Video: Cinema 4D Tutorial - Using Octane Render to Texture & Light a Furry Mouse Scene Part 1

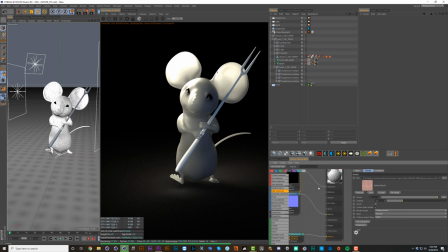3951s
Now, we don't really have the diffuse map doing anything anymore, but we do have this transmission slot, and in specular materials, the transmission slot kind of acts like a diffuse map. So let's try plugging this directly into our transmission slot.
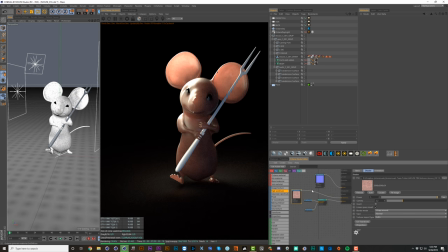3963s
So there we go. Now we're inheriting the color pretty intensely. I think that it's a bit too much, so we can go and add in a color correction here and just take down the saturation a little bit.
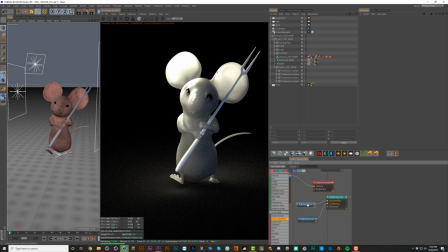3977s
If we wanted, we could also get the same effect without transmission by changing the absorption and scattering colors. So the absorption color is going to affect the overall color a lot more. So say we chose a bit more of a pinkish color like this.
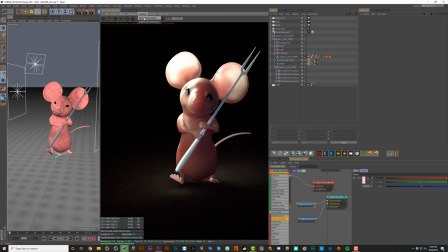3994s
Let's just see which one of these skin colors we like better. So let's compare store that. The scattering color is a bit different. Let's just replace this with a white color on absorption. And say we patched in this as the scattering color instead. You can see it kind of gives you the inverse of this color. But say we used instead a green.
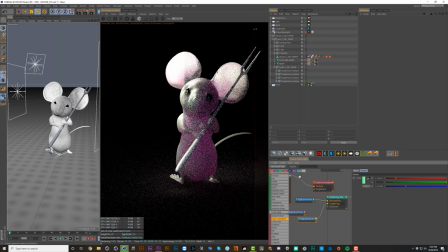There we go. That's getting a little bit closer. But the issue with putting a color into the scattering medium here is that you get multiple colors.
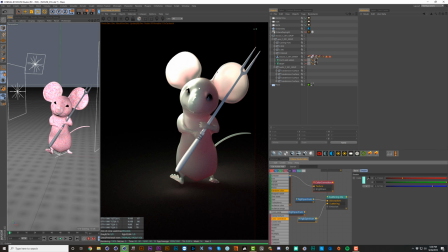4025s
We're getting kind of a greenish here, and we're getting a pinkish here. Depending on the thickness and where the light is entering and exiting, we're getting different colors. You can see that if I boost the density, you can see where it's really thin, like the ears and the toes, we're getting that pink color, and other places we're getting this greenish.
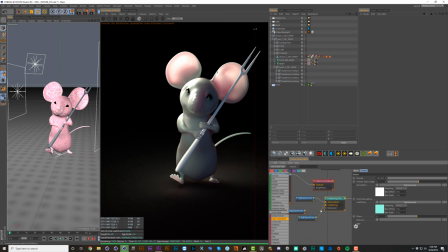4041s
But that's not really what I want. I want something a bit more uniform. So I'm going to put a white color back into the scattering medium. That would be this one here. And then I'm going to put our pink color back into the absorption. Now that's way too intense.
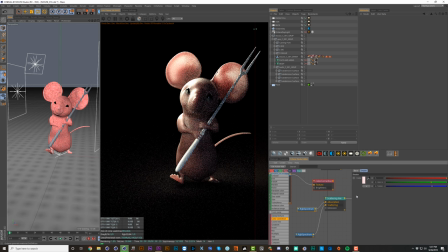So this is with a somewhat higher density, but I think I like this look a bit better. It gets some nice subsurface scattering on these extremities, but not in the core of the mouse. Whereas before, I think there was just too much subsurface going on everywhere.
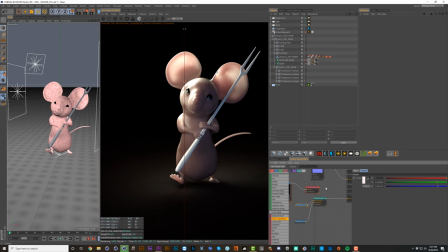4079s
So let's store this render buffer and see if we get a better look with this diffuse map in the transmission channel like we were doing before. And then again, let's take this guy. Let's just pull this one out and put a white color in there for now.
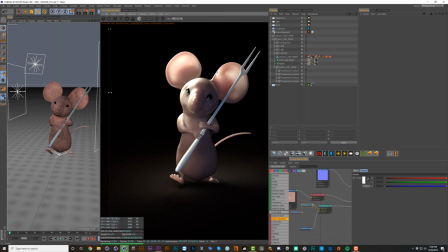4097s
So this is with a transmission channel and this is without. And actually, I'm kind of liking the transmission channel.
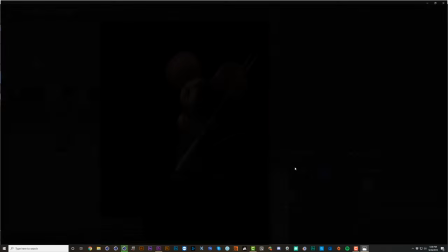4104s
It's adding a bit more grunge because in this case, we're actually using this color map to affect the transmission channel.
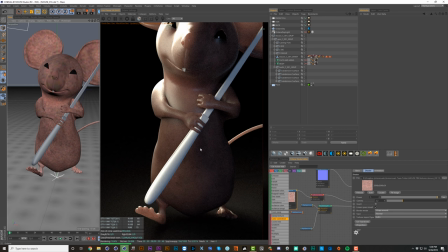4111s
So we're getting a lot of variation in there. If we dolly in here, you should be able to see all this variation on his belly.
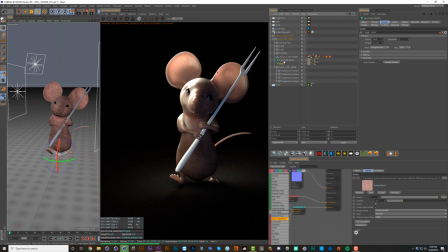4117s
So I think I'll go with that and then I'll turn the hair back on. And with the body hair, I want to add just as many hairs as the face and arms. So let's take this up to 1,000,000. And then let's turn these both back on. All right, so we're getting somewhere, but the lighting definitely needs a lot of work.
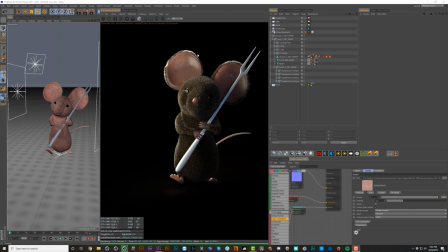4136s
I hate how it's kind of blowing out these ears up here, but you can see the subsurface scattering start to work, and we're getting some interesting variation here where we're seeing the hairs on the backside of the ear through the ear. I feel like the hair is a little bit too greenish color.
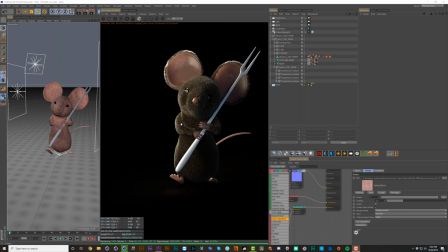4151s
I'd like to make it a little bit more dark brown, and I think the clumping is a bit too spiky, so I'm going to fix a few of those things, and maybe we can lengthen out the body hair. So let's just do that first. Let's take our body hair guides and take the length to 0.1.
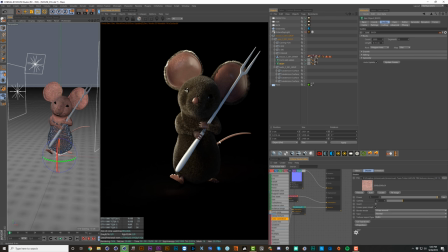4165s
Let's try 0.15. Cool. I like how much that poofed him up. We've got a few of these hairs intersecting here on the fork, but that's okay. I think we can brush these out of the way at some point or just cut them.